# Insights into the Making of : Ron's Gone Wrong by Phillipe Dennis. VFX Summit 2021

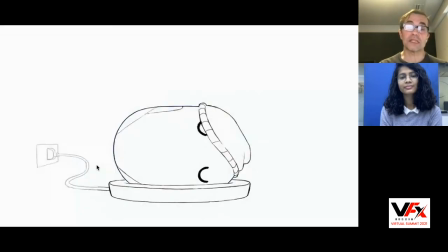So one of the big inaudition started to do sample drawing and there is nothing better than drawing. So again trying to answer a big question and narrow down what the the the you know the character of Ron and of course he has to be on the ring. So you know having sleep is great.
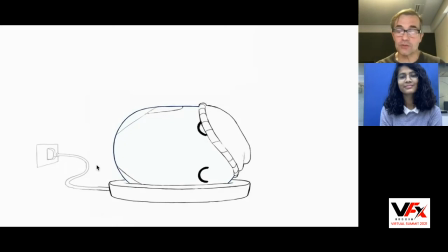The hat was really quite fun. I'll show you some of the examples with the model and so on. He's also sort of innocent. So how do you express that innocence?
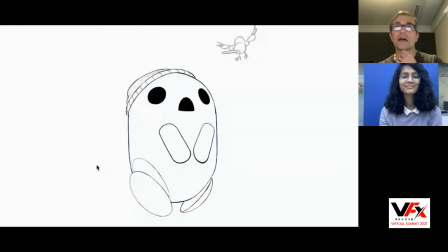So those drawings were really great to give us an insight of what Ron and how, so as an audience, how do we react to it before doing any modeling. So you want that approach. And it's done on every single project, but recapturing that very simply. He's also a little clumsy.
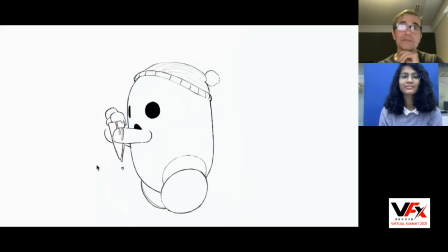So, again, he does end up adding an ice cream, but, you know, things happen to him because he's not very coordinated. He also didn't download a GPS. So, yeah, he was like, well, maybe he has a map. And to get a map and stuff he needs, well, he needs a backpack. He ended up with a bin bag.
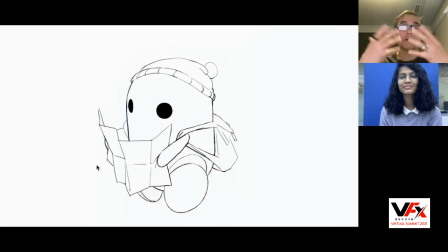But, again, it's just making him more human and, you know, for us to connect with the And then there was some post, you know,
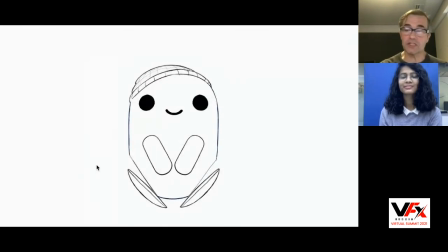defined way more down after an animation by the Steve Mayer was our soup and lead animator on one.
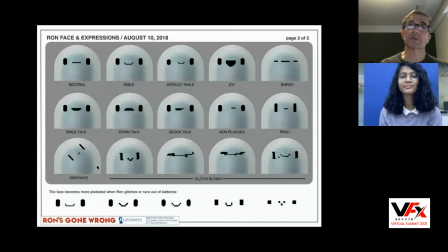Same for the expression. So those were early page of expression to find what it is. So there is one category. So that's his face. He doesn't have like fancy skin again. But there is one particularity. He's also pixelate because his technology is not great. And it can be different based on his level of electricity.
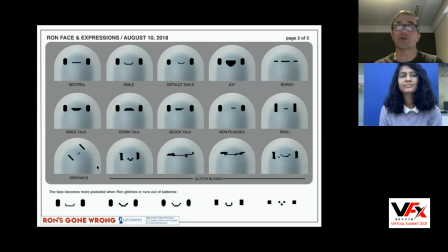And of course, he's the moment in the scene because you want to take advantage of that to express and have run, delivering, and his performance.
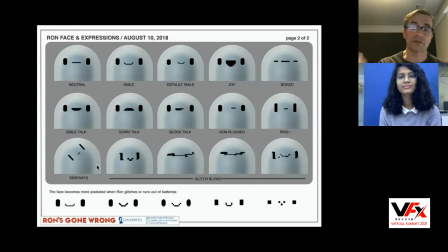So there was a lot of technology behind all this. And I'll show you in a minute how the rig work.
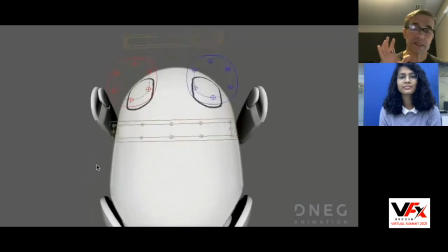it was done with vector shape. So in order, because what was important, both for bots, normal bots, but definitely for Ron,
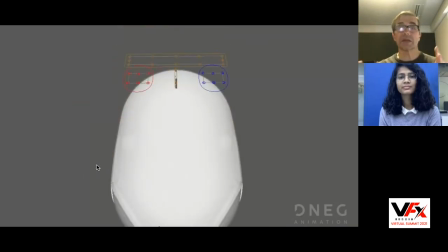is because he just has his appear shape with two wheels, which has his legs, if you think, and his arms, all his expression on his face needed to be coordinated with his body expression. And so we need to make sure that animators had the full control of it. and we had to do the same thing for the skin,
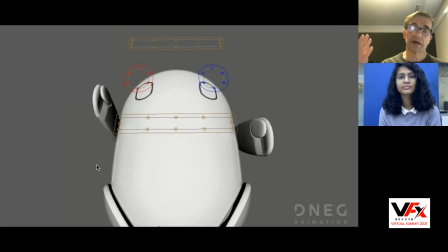but the skin was done slightly different. We also some with vector map, but mostly it was with motion graphic and some poses down in motion graphic, and then the animator could take, okay, a little bit like a blend shape, if you want, but with motion graphics.
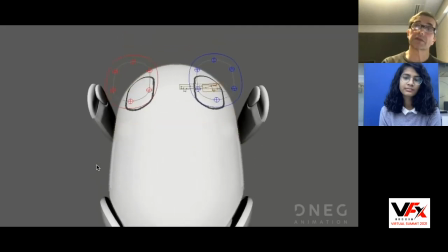For Ron, that was done for his face with vector shape. That was rasterized at real time. So that's the way the rig was fully beat. And then we had on top of it some R&D down to get the pixelization so they could play.
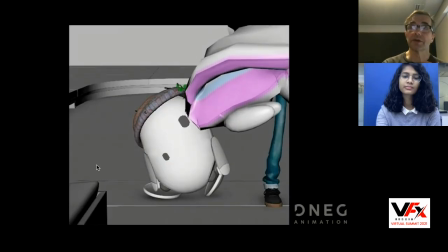And that gave a lot of room for the animator to actually come up with great expression and idea and timing.
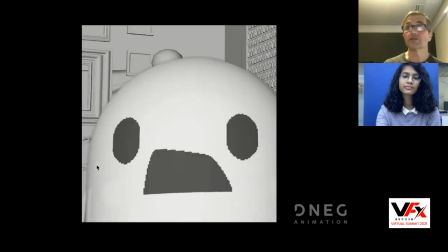And we wanted that because they needed to find those who was wrong.
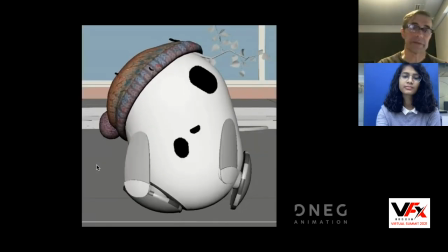Like the same, you know, you may have an expression when I'm angry or happy and another actor may have another
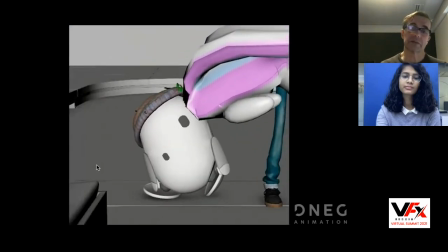one. uh so he wanted to carry that you know that performance in and they did an amazing job